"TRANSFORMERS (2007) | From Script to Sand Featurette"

There's this Decepticon called Scorponox that's tracking them, and he's tracking them under the sand.
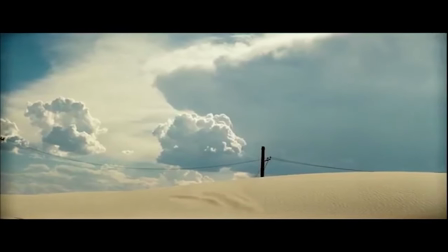0:20 It's Jaws, but it's in the desert. And we were actually looking through one of the books of all the characters, and we kind of went to, hey, there's a scorpion in the desert. And Scorponox is perfect, too, because he's also sort of different than the other Decepticons.
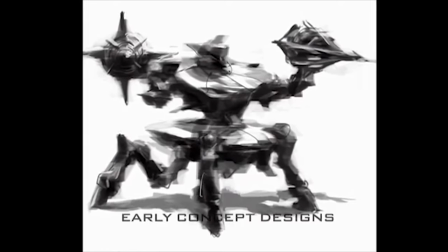0:36 He doesn't particularly turn into a vehicle or whatever. His form is very much about the environment.
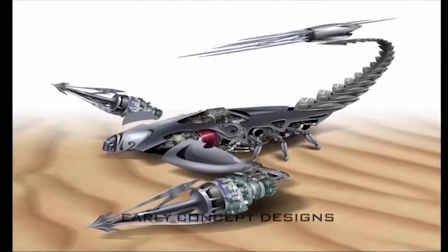0:40 The Scorpion is great for the desert, and it's sort of a good shout-out to the fans of Beast Wars. Some of the incarnations of Transformers are a little bit more animal-based than vehicle-based.
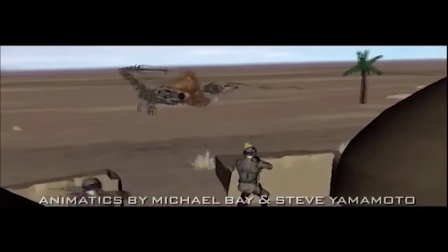0:52 In pre-production, they built all these animatics, so they know anything that has a lot of action-y stuff, or there's Transformers coming through, or you're being chased by one, or whatever it is.
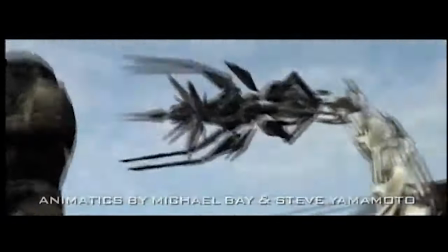1:02 They have these animatics built, the computerized sort of animation of the scene before they even shoot it.
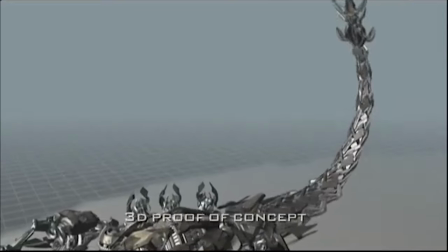1:08 Scorponok was one of the ones that we, in the department, animated completely in 3-D, you know? Like, I wanted to have the notion of these components from the Sea Stallion helicopter, which is basically what he is birthed from.
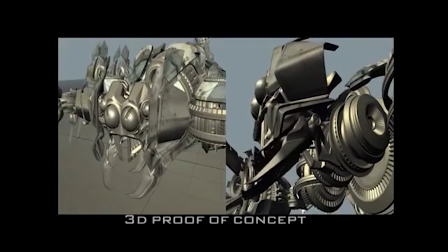1:25 So he has these kind of Sea Stallion helicopter components to him, and the turbines for his hands,
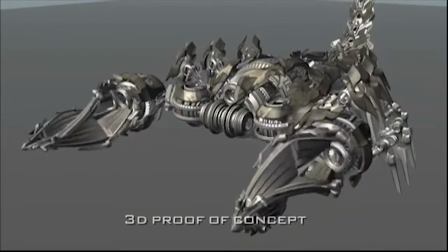1:30 and I wanted to see how these things could turn, and how that he could dig in and then shoot the sand out,
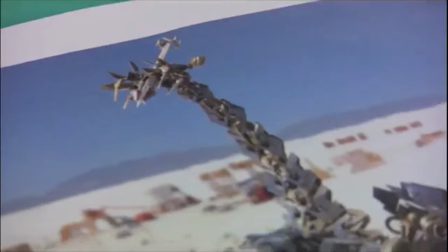1:35 the exhaust, So all those things we developed in the department because we thought it was just a bitchin' lookin' scorpion.
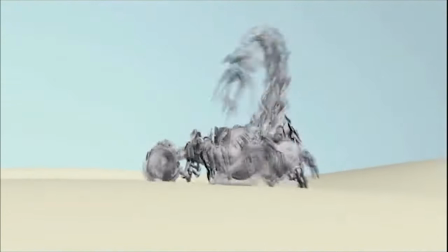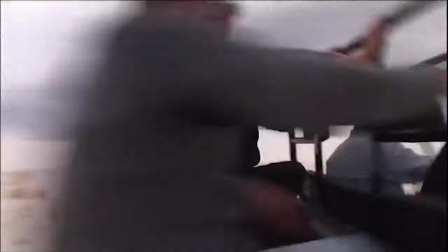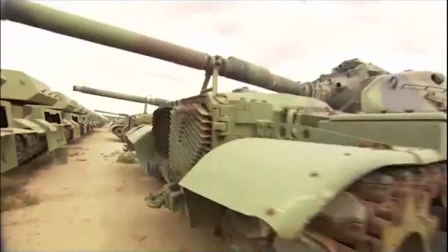1:52 Like these, but there were some that didn't look that. They were taller than that. These are target practice?
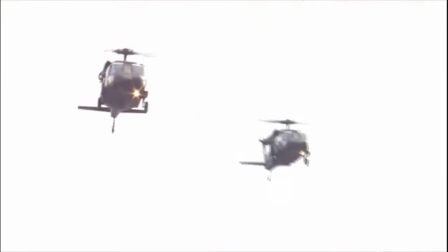1:59 Right now we're at Holloman Air Force Base in Alamogordo, New Mexico. It's actually a very active military base because they do a lot of support work for the war effort in Iraq right now.
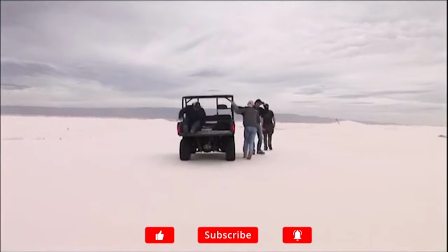2:11 Since it's a missile range everywhere you go, So there's a chance of live ordnance.
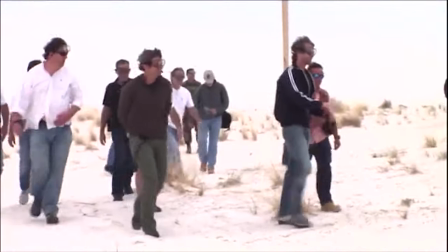2:17 You go to this fence on the scout and it says, don't walk in. Live ordnance could be possible, unexploded bombs, blah, blah, blah.
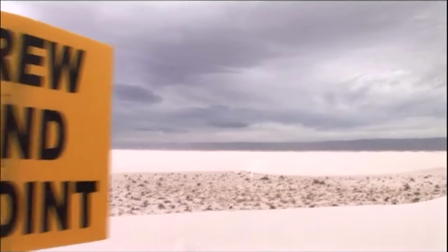2:24 And I'm like, okay. So we step over the fence and it was weird walking.
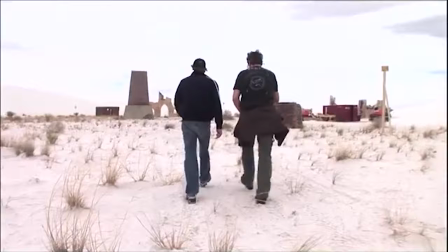2:30 And I kept walking, you know, but looking down. So we actually had a minesweeper clear when we shot there for a good five acres.
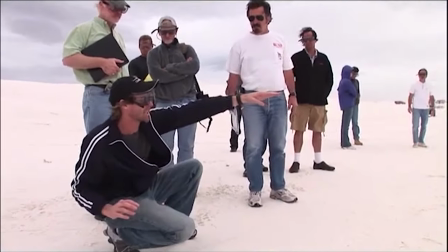2:39 You see a little bit of go, and then the two mandibles,
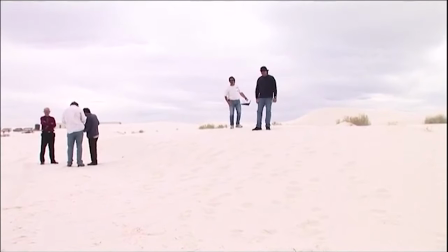2:43 can he move over there? this way but the idea that they bust through and then the wire pulls them away
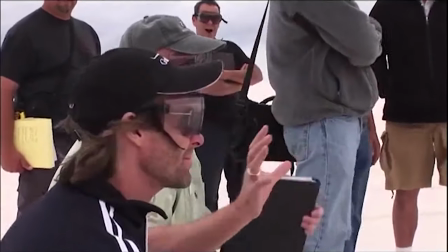2:50 you know probably no matter what you want them on there you know either side and let's you know it'd be nice
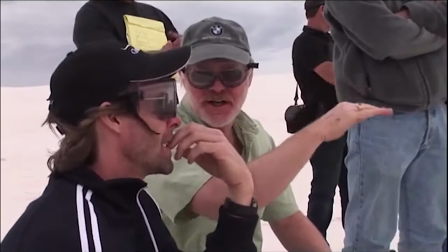2:57 whatever he does it should be small and build like a crescendo we
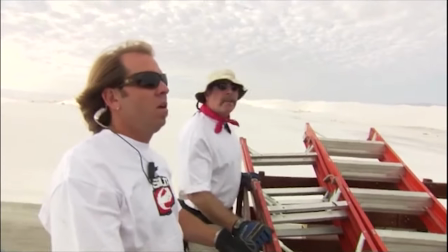3:04 are home in missile range don't pick up anything with a red tip, but it looks like a bomb.
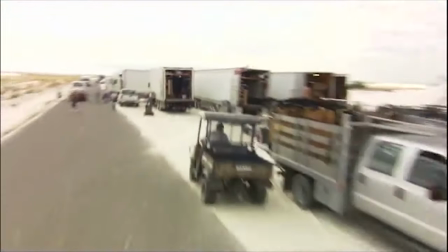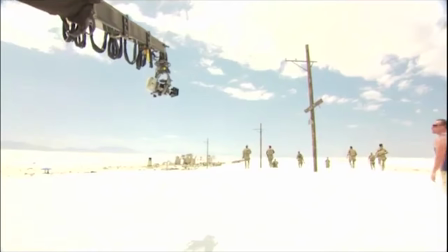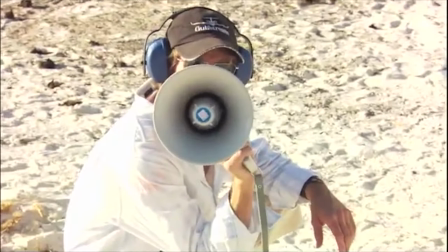3:23 I'm going to light this town up, baby. Ready!
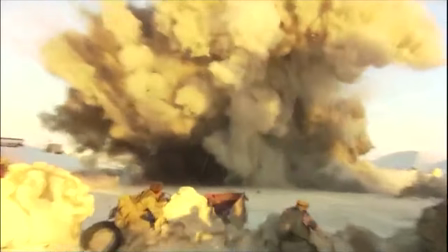3:29 In Mexico, we all had a really good time. We blew up hundreds and hundreds of pounds of black powder and thousands of feet of primer cord.
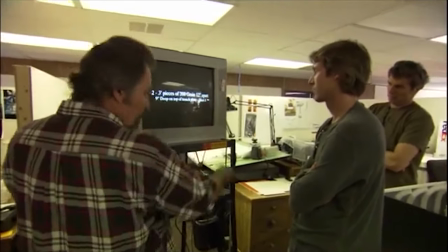3:39 So there's where I told you about wetting it down. You see the chunks in there, Michael?
We had primer cord, which can take down a tree or destroy a car.
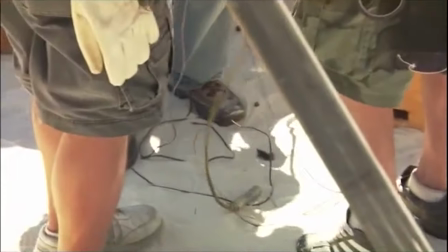3:47 It's a little rope-like explosive. I had them lay out like 200 of these strands so that they can fire it on a millisecond thing where it's like .
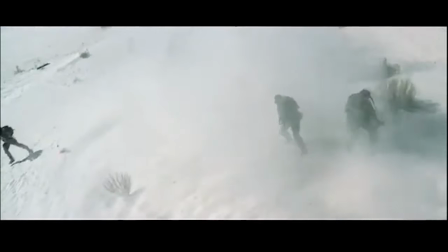3:57 It makes it look kind of like a wave coming at you. They put the high explosives on. Then they put just carpet on top of it.
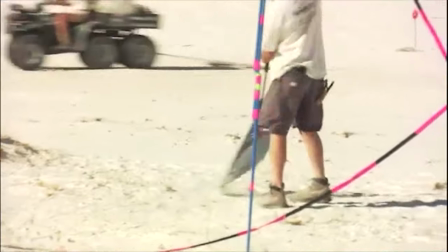4:05 And then they put sand on top of the carpet.
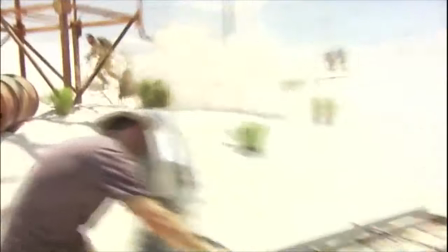4:07 And when this was ignited in a sequential order, the carpet just lifted up, and it bounced the sand high enough.
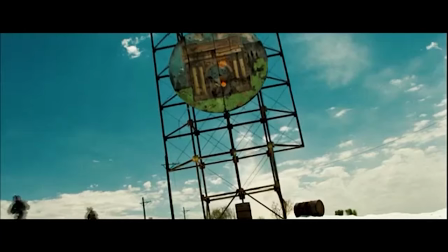4:14 And he gave Michael the exact look that he wanted.
Hands up!
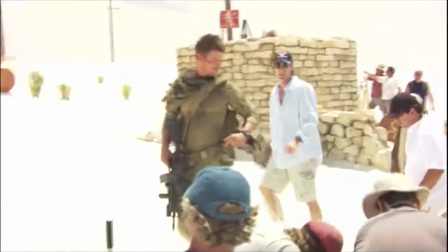4:21 Cut. How was that, Dave? Good.